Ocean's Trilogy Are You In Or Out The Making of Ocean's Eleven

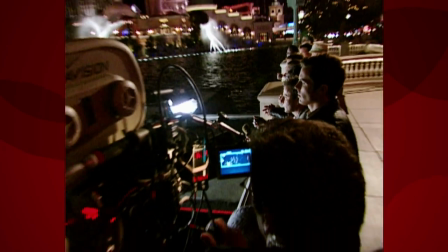[24:53]
And I remember how we did it, you know,
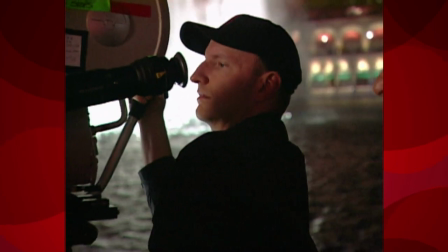[24:56]
everybody basically took their places and Stephen would make the adjustments as to how he wanted it to be.
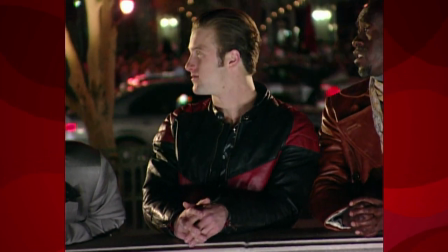[25:05]
Stephen never likes to tell people where to stand, so he's just like, go stand. But I was next to Brad, so I had to do a position, and I was like, all right, that's will work.
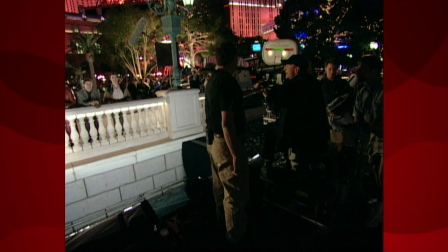[25:13] And action, guys.
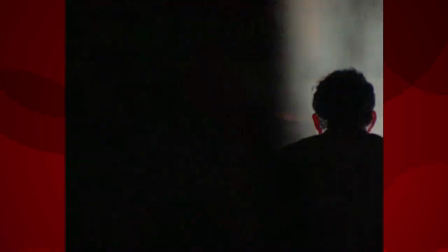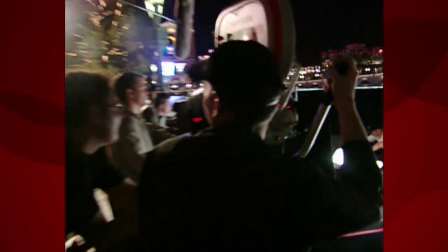[25:22]
But then as Steven was shooting it, the idea of let's have Saul be the last one sort of evolved in the moment. All of a sudden I became the middle and everybody peeled off around me.
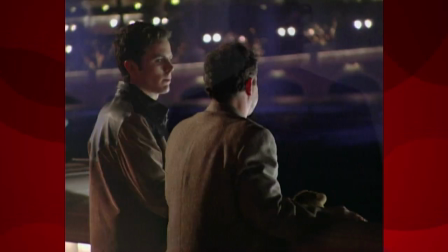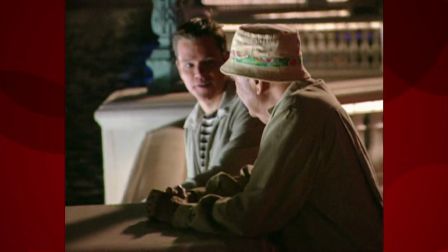And it was very sweet because he was the senior member of that group. And so a little deference for the senior member. He knows this might be his last heist. You see it in his face.
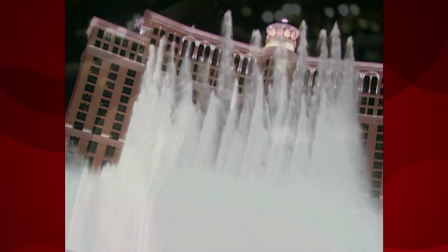[26:01]
It just told this really incredible story. As it was happening, we all knew that was perfect.
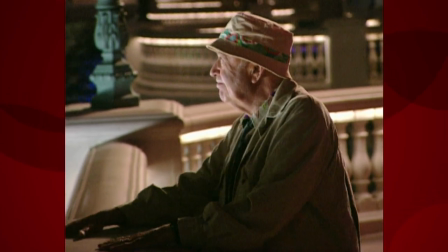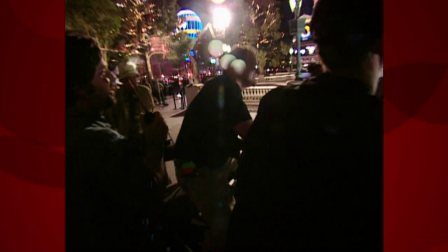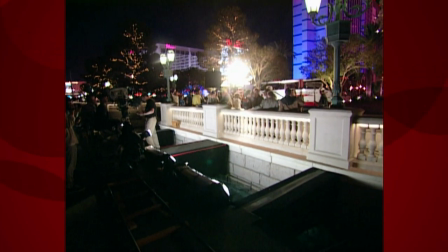[26:23]
We shot that the last day in Vegas, so it was great,
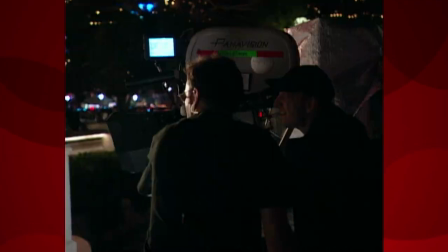[26:27]
sort of emotionally, I think, for everybody, you know, crew included, to sort of watch them all kind of say goodbye to each other. I thought it was just a heist movie, and by the time we shot that,
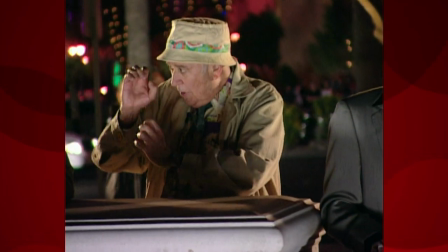[26:39]
everyone was such good friends. that I think people were genuinely sad to just be leaving each other.
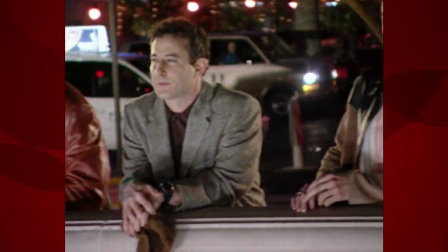[26:48]
That was feeding the scene. It makes it something deeper.
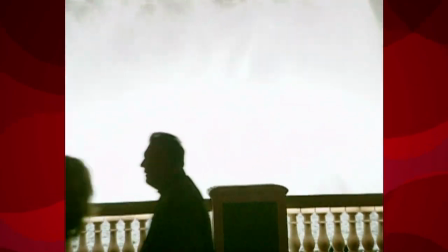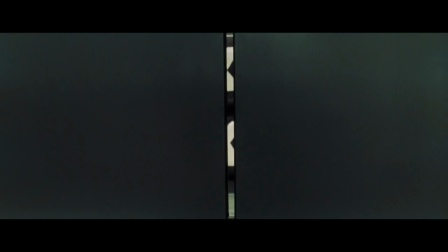Ocean's Eleven. It doesn't have this big budget feel to it. You felt like you were being told a story in an interesting way.
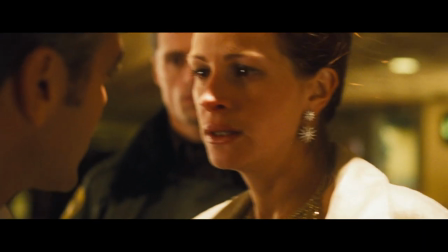[27:09]
Yes, it's a popcorn movie, it's a Hollywood movie, but it's made by Steven Soderbergh, which means there's going to be a humanity You can't help but make a movie like that.
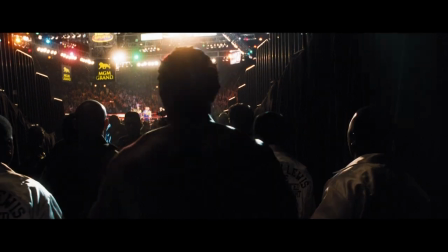[27:20]
I had all high hopes for Ocean's Eleven, but until the Friday night it opened, I had no idea what it would do financially. This movie was a smash hit. I mean, huge, huge hit.
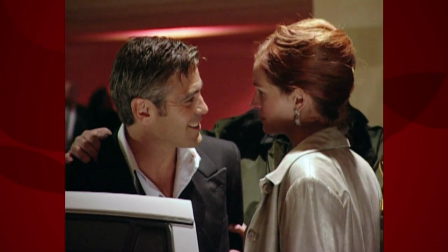[27:35] Tess, I told you. I knew what I was doing.
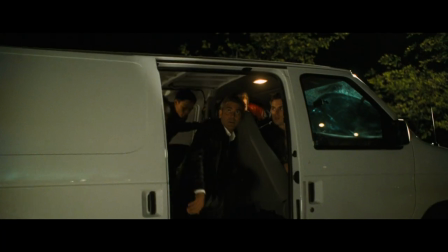[27:39]
I love seeing a movie that just sort of does what it does and does it well and makes no argument about it, ...that you just surrendered to it.
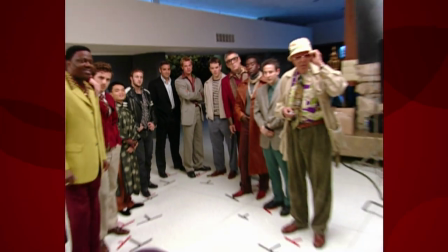[27:48] You're either in or you're out. Right now.
For Ocean's Eleven, he wanted to go up and connect.
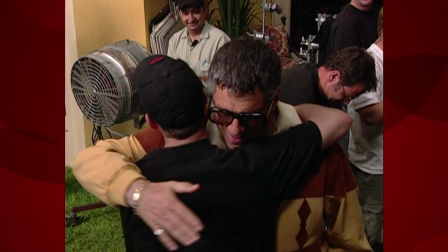[27:55]
And I think everybody did. It's just hard not to be happy about that.